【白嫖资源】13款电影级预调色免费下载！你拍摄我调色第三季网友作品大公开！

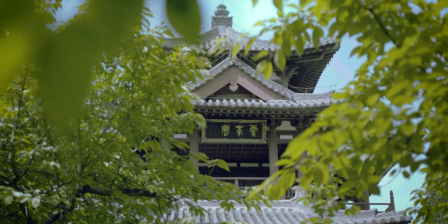(8:14)
这样然后然后我是往天空的部分是往蓝色的部分上靠了一下
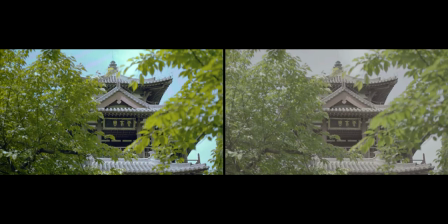(8:20)
然后绿色的话稍微偏黄一点点然后会感觉更有夏天的味道
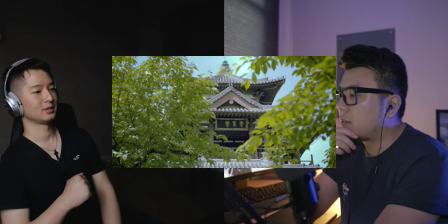(8:28)
这个就比较偏那种小清新的那种感觉
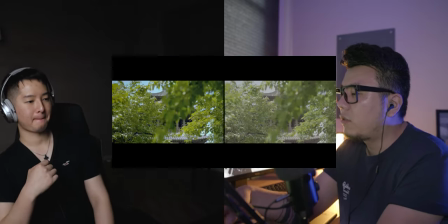(8:32)
夏天那种感觉蓝色的天对 因为它这个画面给我的感觉好像和其他三个画面不一样
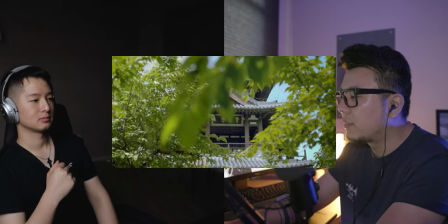(8:41)
所以我就做了一个没有做统一我就朝这个方向去调了一下
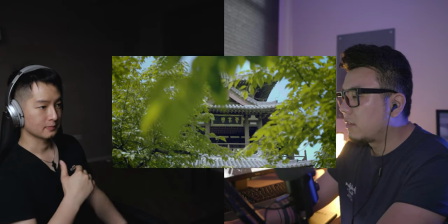(8:45)
但我觉得这个调色其实从观感上来说我觉得是非常好的这种感觉
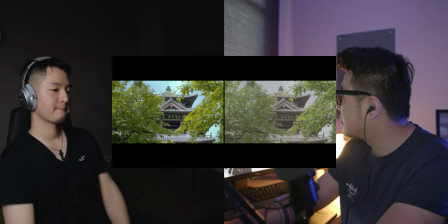(8:53)
这个相对于其他三个这个应该是算是我最满意的一个但是我们下一个看这个好看这个MV199的这个视频
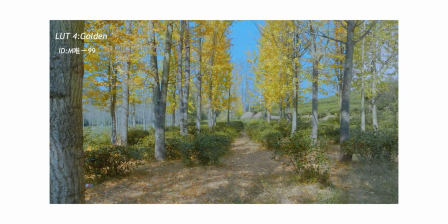(9:07)
然后它的这个视频我在进行一期调测之后呢那它的视频就可以看到这个树跟这个地上的这个灌木啊
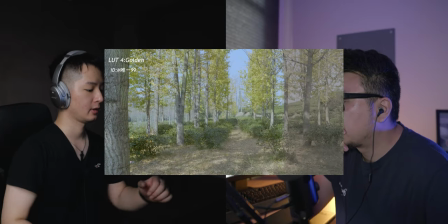(9:16)
它是比较这个偏绿的偏翠绿和青绿这种颜色那我在做二期调测的时候我因为还是说那我之前做了好几个版本
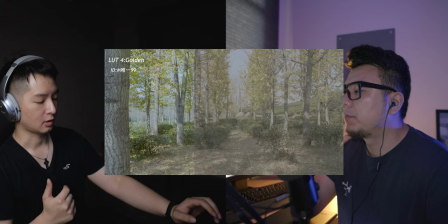(9:25)
第一个版本我做的可能是说偏比较绿的但我发现说其实跟元素材没什么区别就好像加了个饱和度感觉就没有什么区别
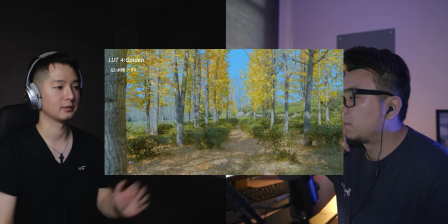(9:34)
然后我就尝试着就是改了一下它的颜色我当时在这个色相和宝盒里面
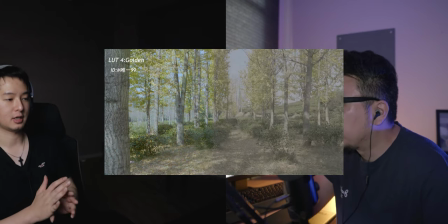(9:41)
所以你把树叶变黄了整体看起来有种黄色的感觉就像秋天一样的感觉然后对同样是MV199的它的画面因为它的其他的素材要么是没有用灰片要么就是太陡所以我就选了一个稍微看起来比较平稳一点的
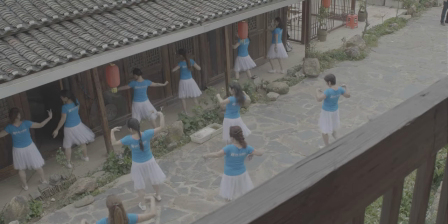(10:05)
它是拍的是60还是12560然后做了一个慢镜头
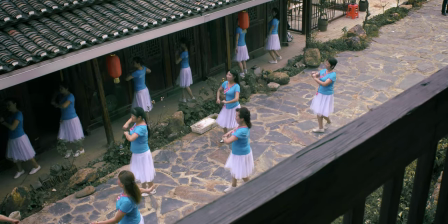(10:09)
是一帮阿姨在跳舞的画面但是这个画面我觉得调的不是很好的原因是
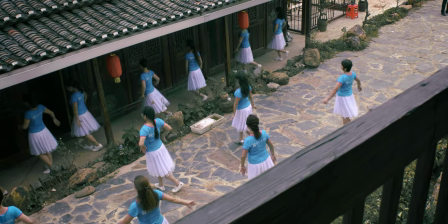(10:18)
因为它是在古镇上面古镇上面的话我觉得其实可以把画面调的比较
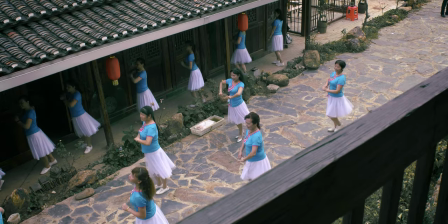(10:24)
有一点这种古色古香或者是低饱和度的这种味道
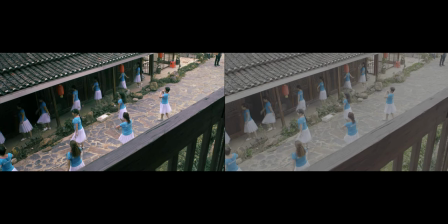(10:28)
但是它们的着装又比较有反差所以我就没有实在是不知道该往哪个方向走
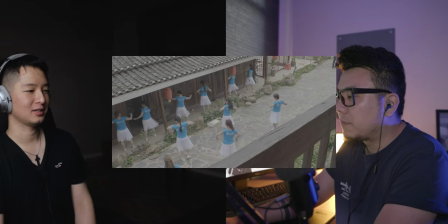(10:36)
所以这个画面我就是所有调装来最不满意的其实这个素材我之前也有调过但是就像你一样先换一集调色之后
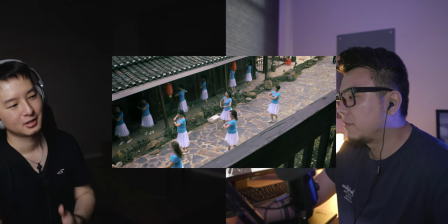(10:45)
然后二集调色但是一集调色之后我觉得还好
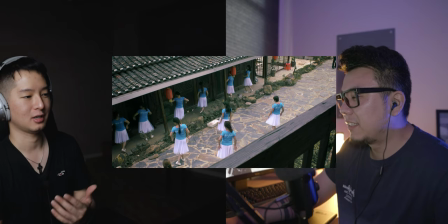(10:48)
就我觉得这个画面其实能用但是我们现在不是要想给观众一些这种风格化的东西
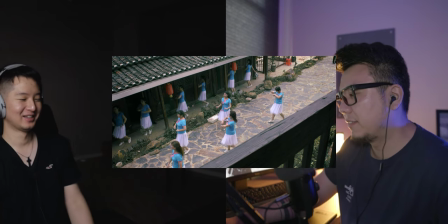(10:54)
对所以我觉得说风格化我觉得这怎么跟这个画面不匹配
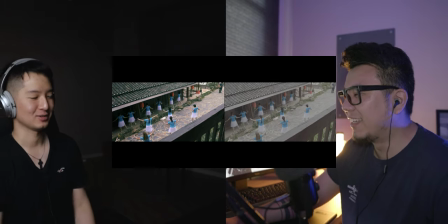(11:00)
就不对劲反正就不对劲然后就没有办法这个我就放弃了这段素材
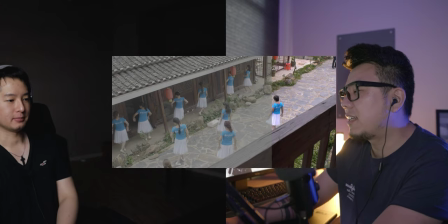(11:07)
对因为你如果看这个还原一级调色的话其实看起来太像新闻画面了
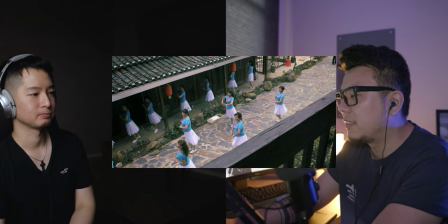(11:15)
我喜欢就像记者去采访电台看到这种就是不太有感觉然后加了这个LUD之后也是
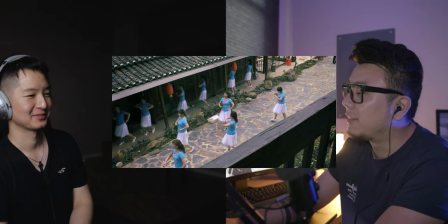(11:23)
反正我已经尽力了这个叫什么MV199就是很抱歉就觉得真的已经算是尽力了这个素材好 看你的吧OK 下面我们来看一下Neo拍了一个素材来共享一下我的屏幕Neo还有一个叫私的网友然后他两个航拍我放在一起了然后给他展示一下对 我们再看一下
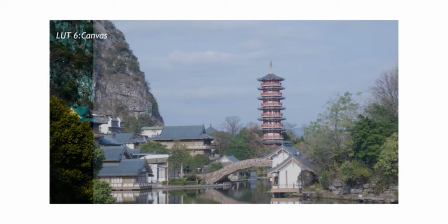(11:54)
那尼奥的这个素材还有他后面这个角色的室材都放在一起
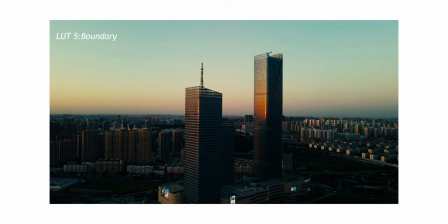(12:00)
尼奥这个素材的话我就直接简单粗暴一点就是直接把这个阴影占到最低